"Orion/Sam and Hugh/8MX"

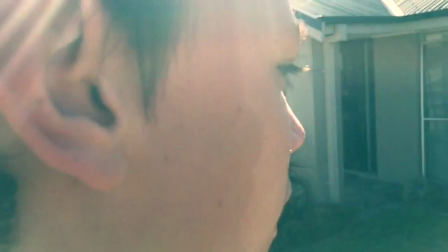This shot shows the character's movement and his facial expressions at the same time.
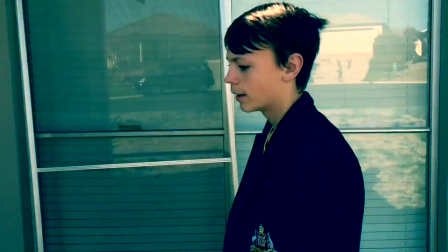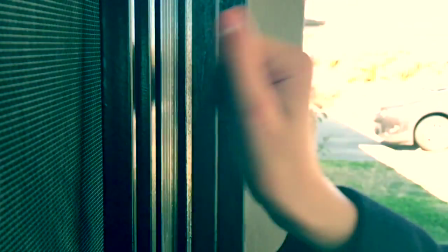This close-up shows the character's actions.
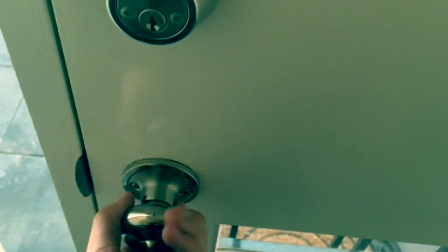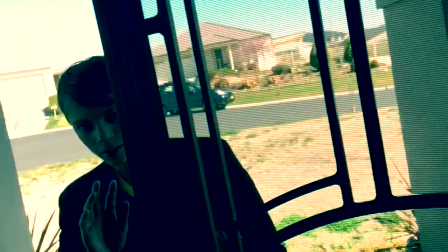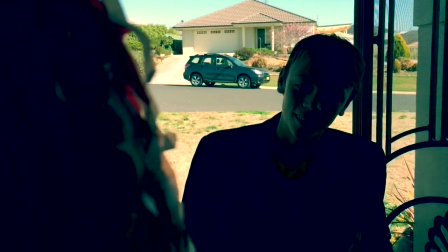The over-the-shoulder shot shows that they are in the same place.
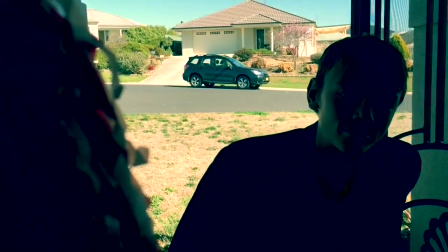The main character is shrouded in darkness to show the mystery surrounding him in this scene.
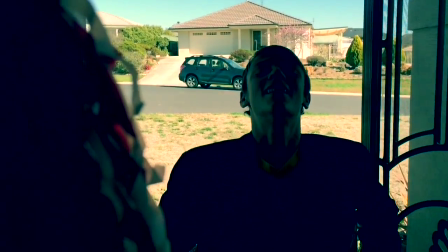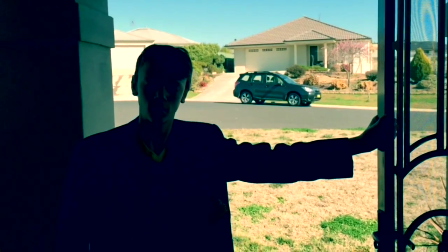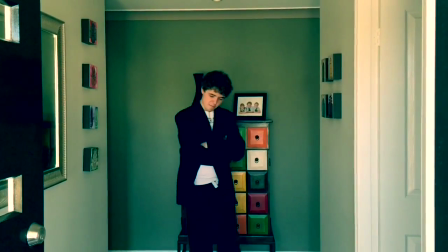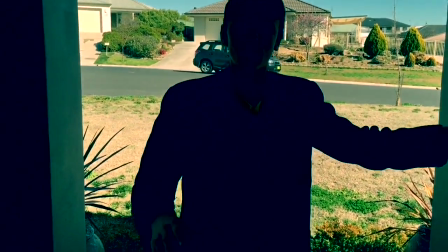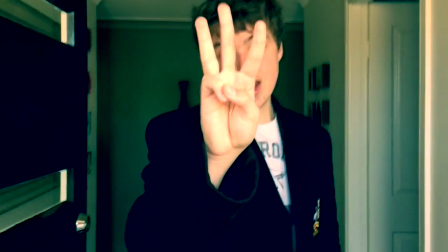The antagonist in this scene has a slightly low angle shot to show his power.
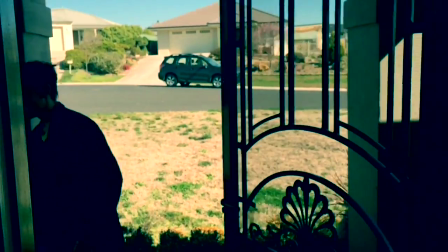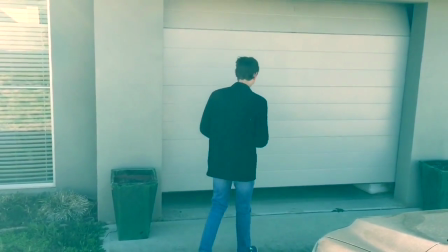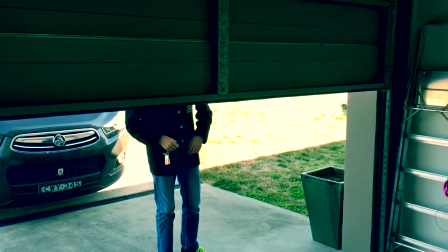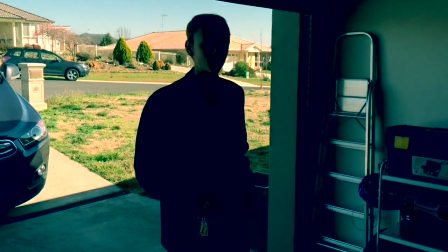This pan shows the character's movement as well as his surroundings.
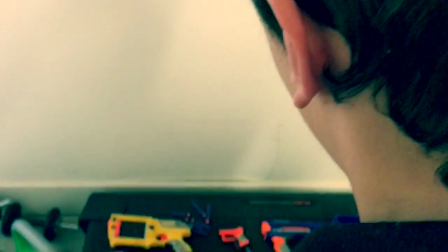This over-the-shoulder shot shows what the character is looking at.
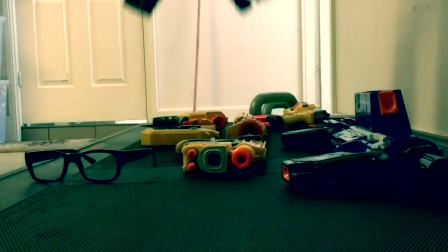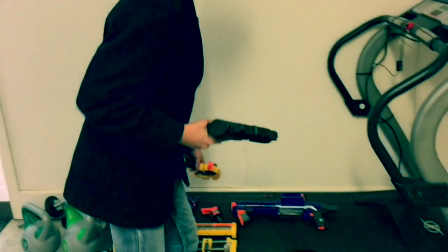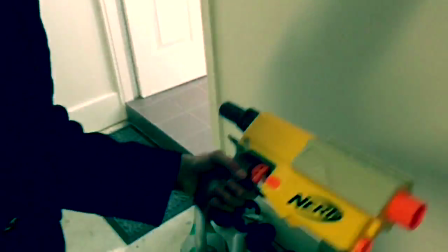This series of quick cuts shows the character's aggressive movements.
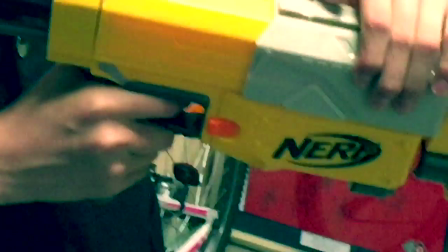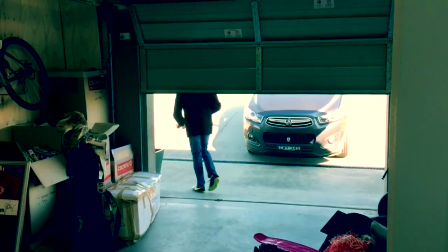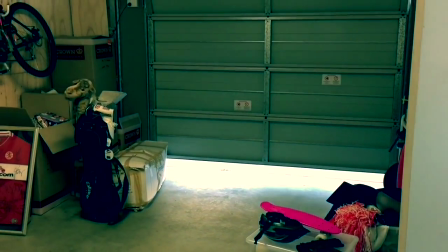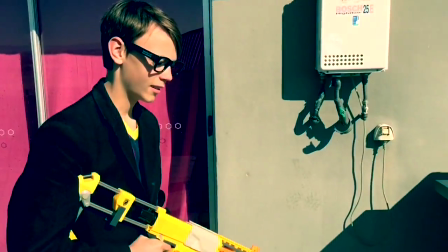The trekking shot is used to show where the character is moving.
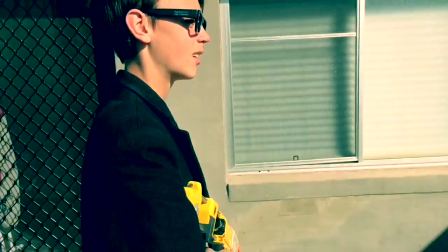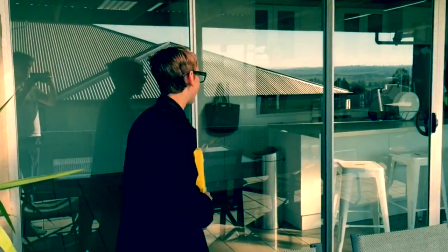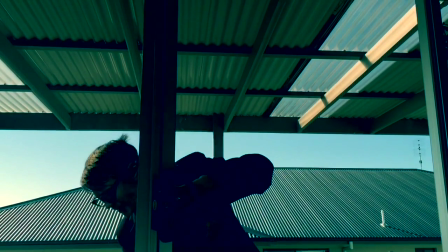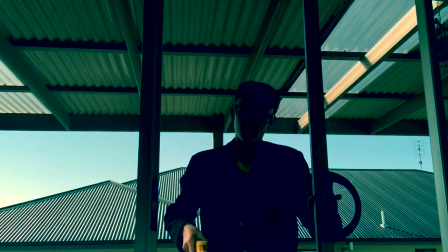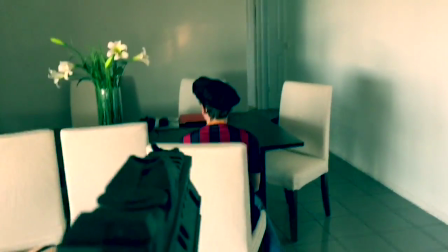The first person view in this shot shows the main character's angle and the intensity in the scene.
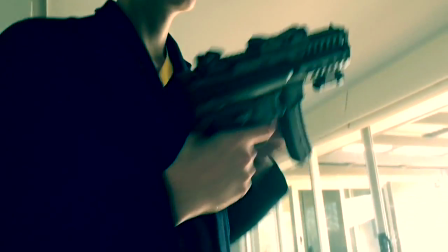This pad shows the main character's power in the shot.
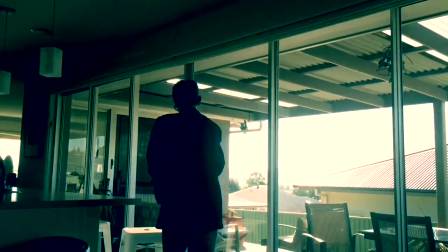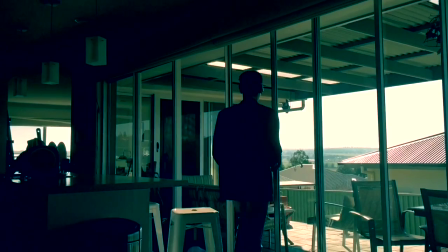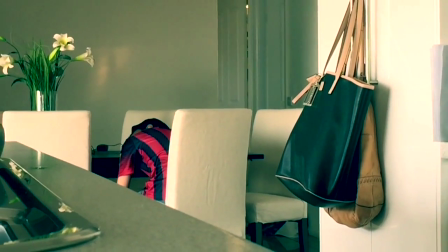The zoom in this shot shows the full scale of the scene.
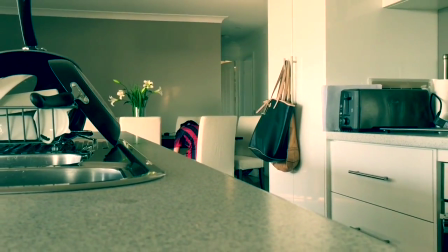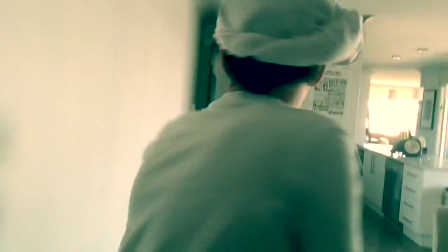This tracking shot complements the character's movements by using shaky cam.
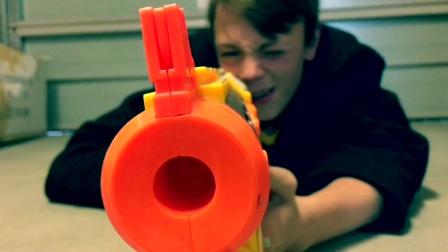This shot switches focus from the gun barrel to the character who performed the action
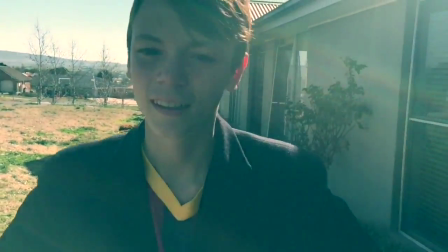This shot shows the character's emotions while using a tracking shot by displaying it from the front